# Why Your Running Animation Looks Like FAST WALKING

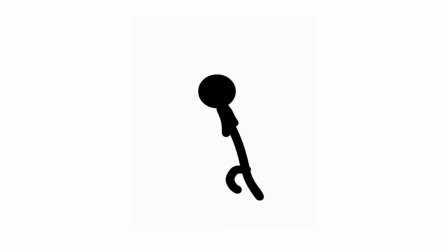A lot of beginner animators think a run cycle is just a faster walk cycle.
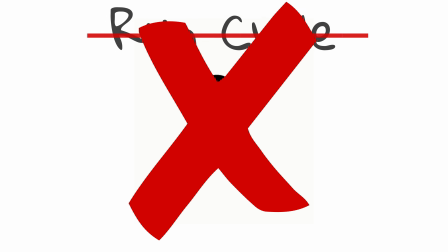But that's exactly why so many run cycles look wrong. Because running cycles follow a completely different set of rules.
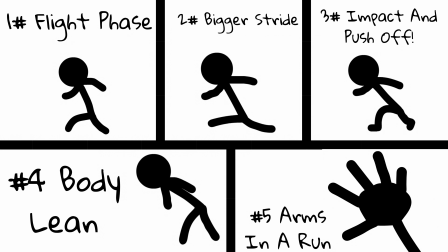So, in this video, I'm going to show you why your running animation looks like fast walking, and the run cycle rules that fix it. Run cycle rule number 1, flight phase. You see, the biggest difference between a walk cycle and a run cycle is that in a walk cycle, at least one foot is usually touching the ground. But in a run cycle, there is moments where both feet leave the ground.
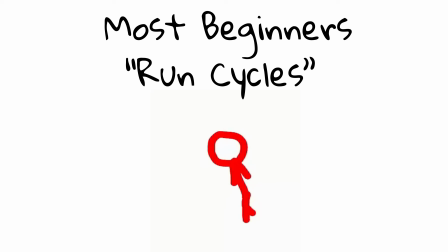That's called the flight phase. And it's one of the biggest reasons beginner run cycles look fast walk cycles. Because a lot of beginners speed up their walk cycle animations and then call it a run.
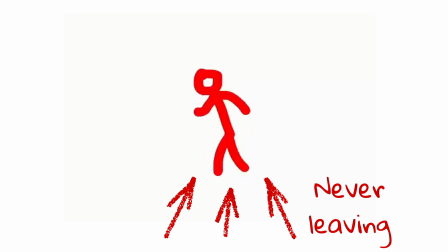But if both feet never leave the ground, it still feels like walking, just faster.
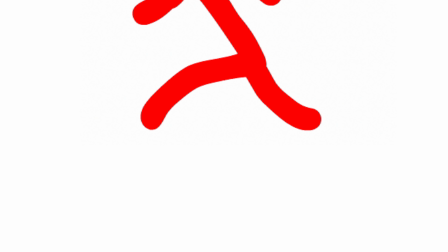Because a run cycle needs a moment where both feet leave the ground, both feet off the floor, even if it's only for a short moment.
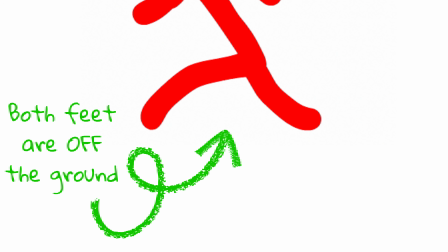That small detail instantly tells the viewer, this character is running, not walking.
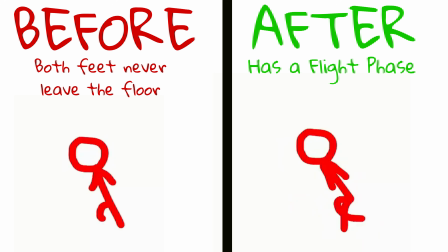And once you add a proper flight phase, your run cycles immediately start feeling like more natural and more believable.
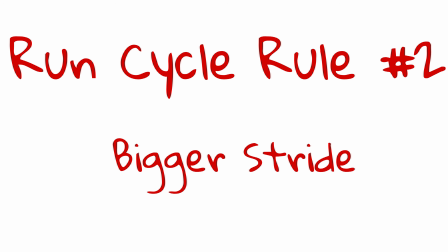Run cycle rule number 2, bigger stride. Another common mistake is making the run cycle too small.
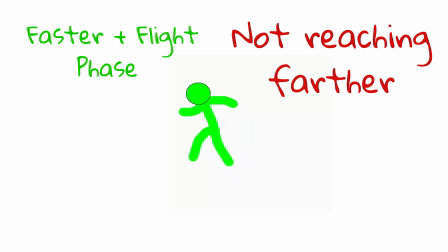The legs move faster, but they don't move farther. When people run, they take larger steps.
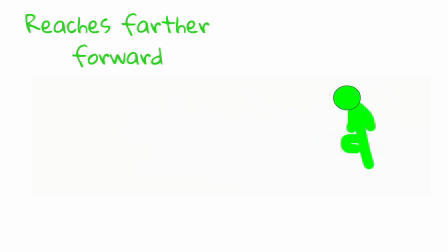The front leg reaches farther forward. The back leg extends farther behind.
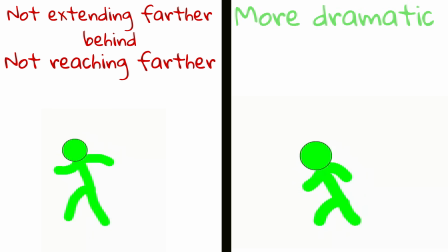The entire pose literally becomes more dramatic, more powerful, and more energetic.
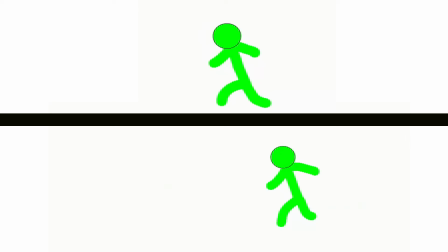But if the stride is too small, the character looks like they're running in a place, or speed walking.
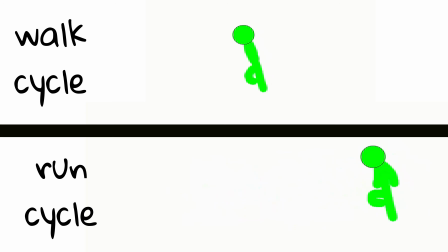So, don't be afraid to stretch the pose a little more than you would in a walk cycle.
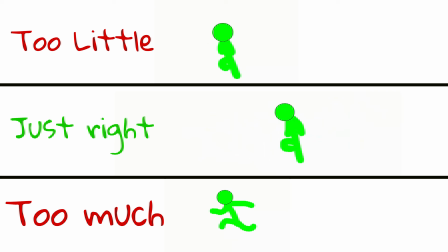Not so much that it looks broken, just enough so it feels faster and stronger.
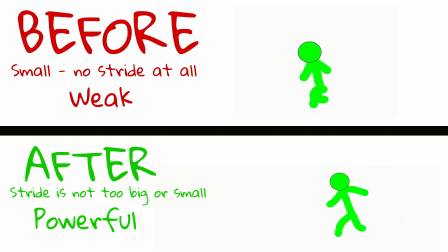And once the stride gets bigger, the run cycle starts feeling like it has momentum instead of just speed.
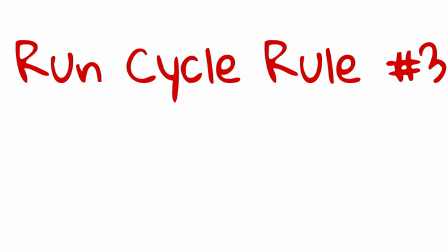Run cycle rule number 3, impact and push off.
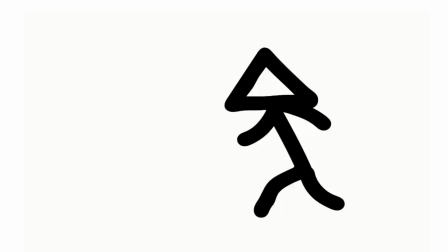A run cycle needs impact. When the foot hits the ground, the character should absorb the impact. If nothing changes though when the foot hits the ground, the run starts feeling weightless.
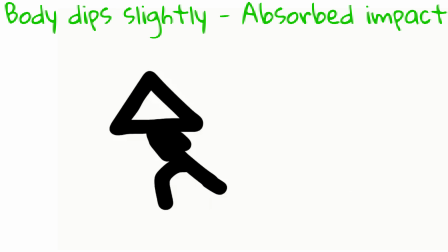You see, the body should dip slightly from the force of the landing. Then the leg pushes off and sends the body into the next step.
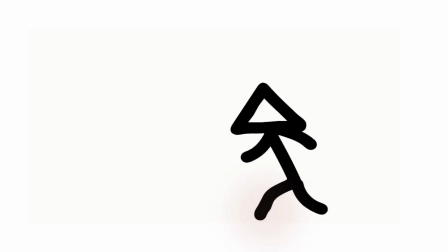Landing, push off. Landing, push off. That's what gives the run its power.
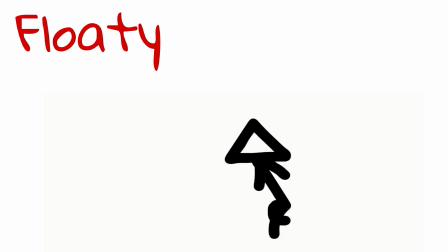If you skip the landing, the run feels floaty. If you skip the push off, the run feels weak.
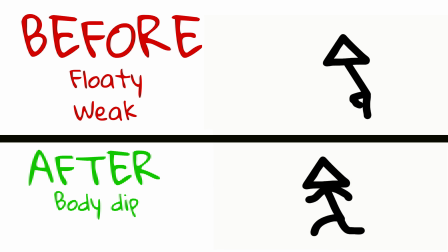And once you combine both, your run cycles start feeling like much more powerful.
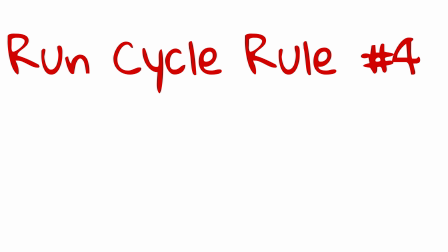Run cycle rule number 4, body lean.
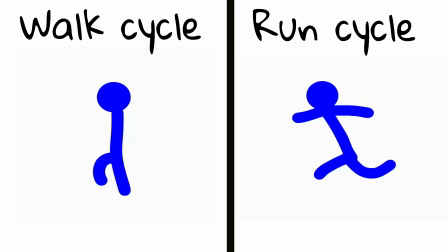When people run, they usually lean slightly more forward than in a walk cycle.
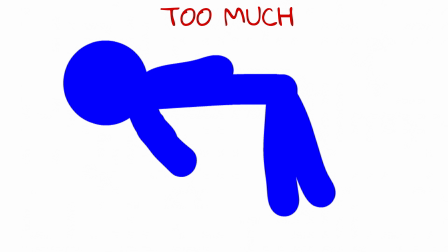Not falling over, not bending in half, just enough to show momentum. A beginner mistake is keeping the body perfectly upright. That often makes a run cycle look stiff.
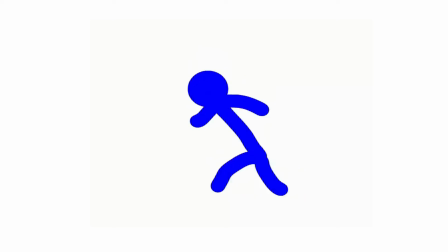The faster the run cycle, the more noticeable the lean can be. A jog uses less lean. A sprint uses more lean. The lean should match the speed.
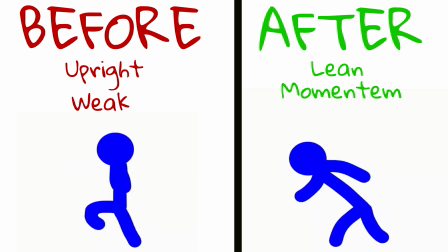And when it does, the run immediately feels more energetic and more natural.
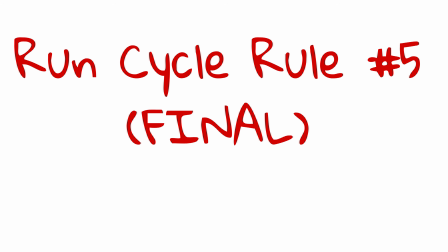Final run cycle rule number 5, arms in a run.
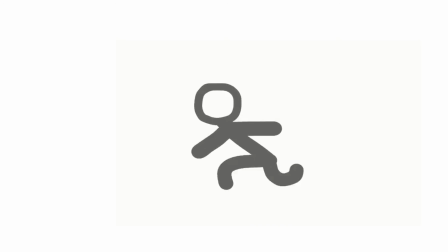The arms in a run cycle help the run feel complete.
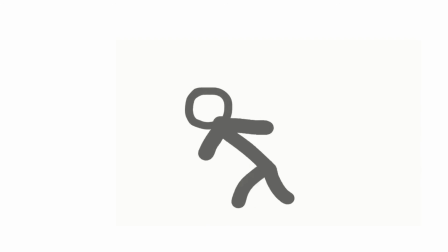You see, a common beginner mistake is focusing on the legs and forgetting the arms. When running, the arms should swing opposite of the legs to balance.
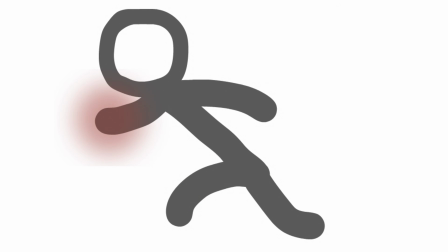If the left leg goes forward, the right arm goes forward, vice versa.
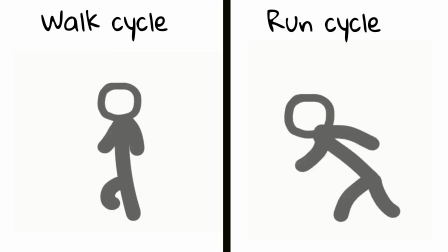But also, in a run cycle, the arms tend to use stronger arm swings than run cycles.
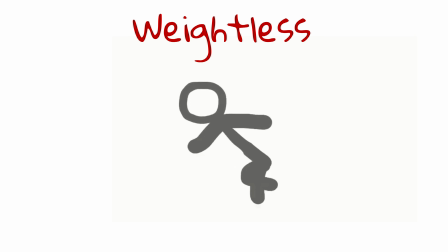If the arms don't swing enough, the run can feel weightless. If they move too much though, it can feel exaggerated.
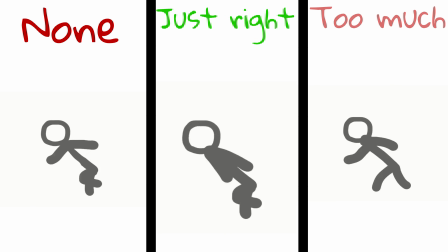So, match the arm movement to the type of run you're animating.
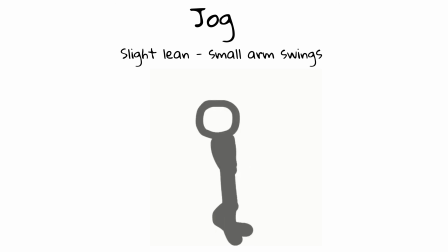Here are some examples. A relaxed jog could use smaller arm swings. A sprint uses stronger arm swings. A tired run might need heavier arm swings.
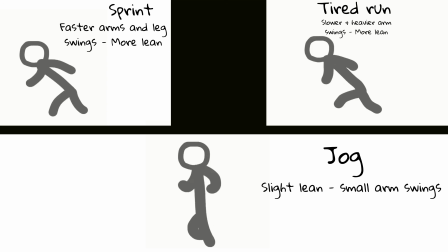So, once the arms and legs start working together, the run begins feeling faster, stronger, and much more convincing.
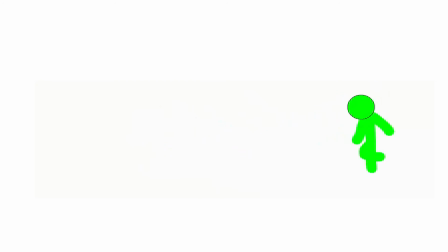But even when you understand run cycles, you're really just scratching the surface of animation.
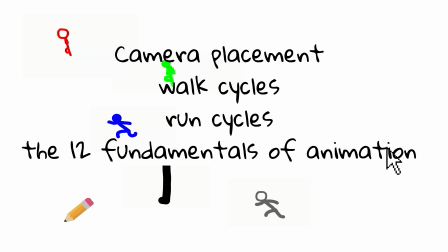And as you start learning more advanced animation, the process can take a huge amount of time.
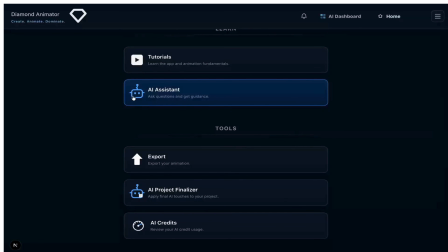So, that's one of the reasons I started building an app called Diamond Animator.
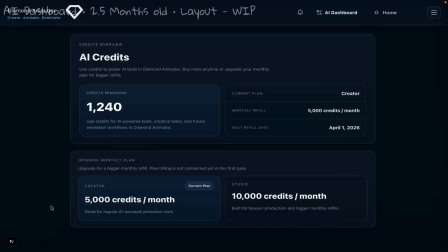It's an AI-powered animation tool I'm building that's designed to help animators work faster,
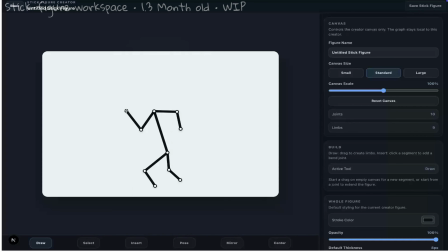whether they're creating stick figures, drawings, or full animation projects.
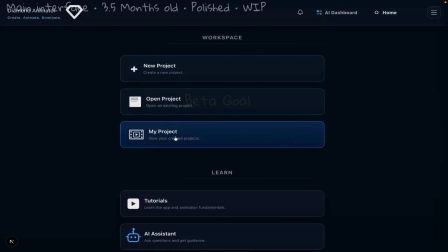But I'm still building my app though. But my goal is to have the first beta users trying out that system as early as fall 2026.
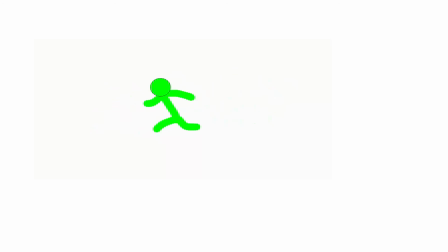So, if you want more animation videos, tutorials, Diamond Animator updates,
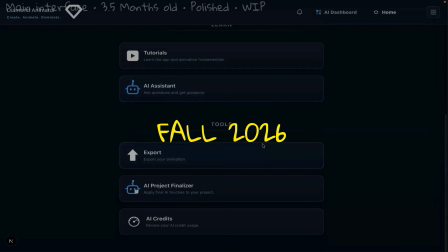and a chance to become one of the first beta users, make sure you subscribe and stay notified.